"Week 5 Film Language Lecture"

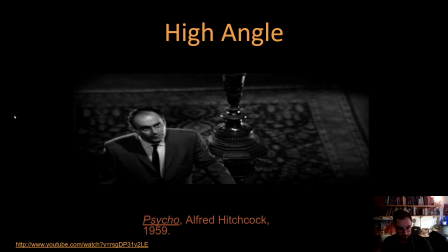(16:32)
Psycho used this a lot psychologically for just kind of experimenting with how can we, take this sort of technique to another level. How can we create something that will have a major effect on the audience emotionally?
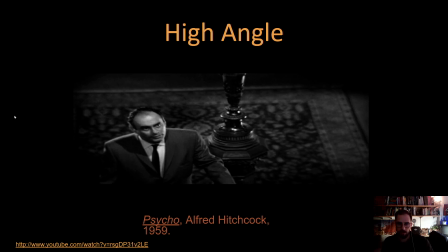(16:53)
Are there things we can do to do that? And High Angle does that in a very good way, mainly in a sort of empowering way.
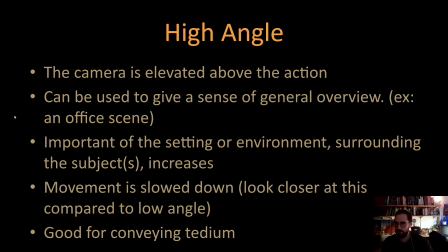(17:01)
Not necessarily omnipotent way, but definitely like an overpowering way. It's above the action, can be used to give a sense of general overview, of course, but also important of the setting or environment surrounding the objects.
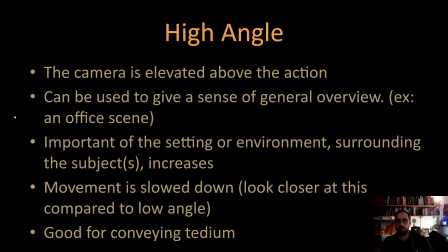(17:16)
That importance increases a bit. So there we were on a staircase, right? A kind of formal environment, it looks like. Movement is sometimes slowed down. And you would have to kind of catch that, right? So look closer at this versus a low angle.
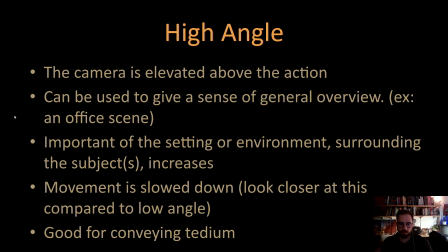(17:36)
And it's also good for conveying a sort of tedium.
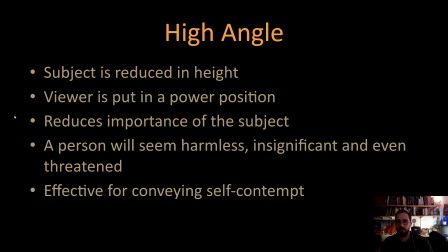(17:43)
Reduces the subject's height, and we're empowered. We're put in a power position. It reduces that importance of the subject. And the person's going to seem harmless, insignificant, even threatened.
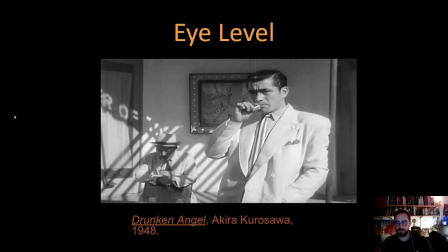(17:55)
Definitely effective for conveying a sort of self-contempt. Here we are at eye level. Nice mid shot here from Drunken Angel, Kira Kurosawa.
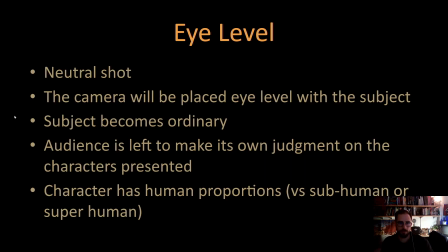(18:09)
Eye level puts you on the same playing field, a sort of neutral shot, right, with the subjects. Whether it's an animation or a film, etc., it's placed at eye level with the subject, and therefore gives the subject a sort of normalcy. Subject becomes ordinary. The audience is left to make its own judgment on those characters.
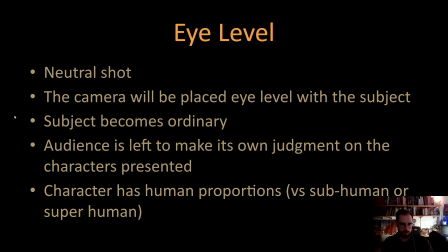(18:33)
It opens up the door, so to speak, to possibility. Changes the direction of the audience intention slightly. Perhaps we're trying to relate a little bit more with the character, right? If you want your audience or player to relate with your character more, throwing in a couple of eye-level sort of shots is going to have that effect.
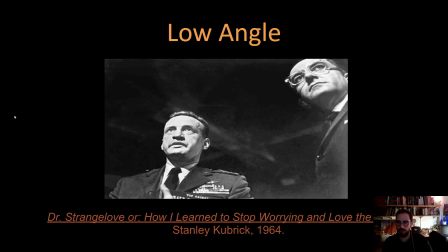(18:58)
Dr. Strangelove, definitely doing that there. It empowers. Low angles empower. So be aware of that. When empowers the character, not the audience or player.
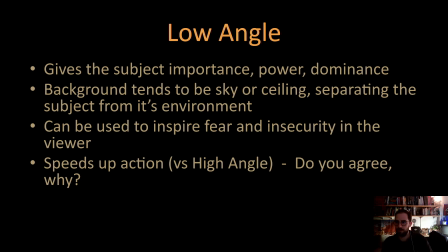(19:13)
It gives that subject more importance, power, dominance, and sometimes more than they should, right? So you have to be careful with low angle. Background tends to be sky or ceiling, separating the subject from its environment.
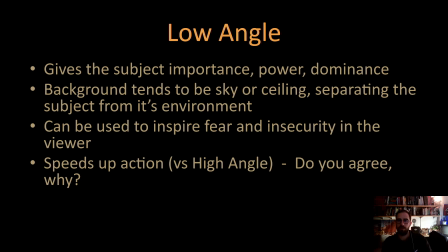(19:27)
And it's going to be used to give inspiration, fear, insecurity in the audience. So if you want your audience to be fearful or insecure, low angle is good for that.
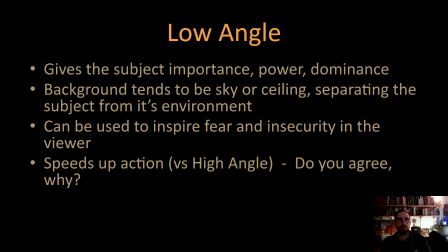(19:44)
But in a way, it can also be used to actually create a sort of awe-inspiring feeling as well, if used correctly. such as looking at an aurora borealis from below in that regard, right? It's a majestic, beautiful experience.
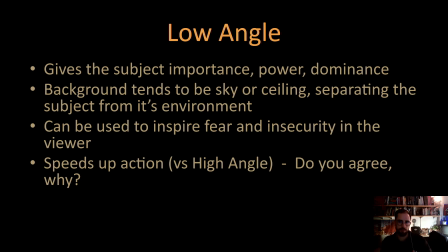(20:05)
It belittles us, but it also gives us this weird sense of being. Not a sense of it takes us out of our world, right? And that can be good and bad.
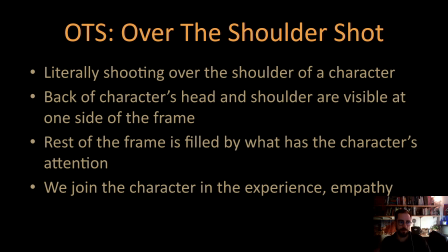(20:21)
So the over-the-shoulder shot, which I've mentioned briefly through that Lord of the Rings presentation or clip there, you're literally shooting over the shoulder of a character. The back of a character's head, shoulders are visible at one side of the frame. Rest of the frame is filled by what has,
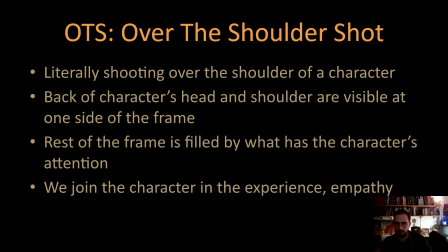(20:37)
the character's attention, and we join the character in the experience.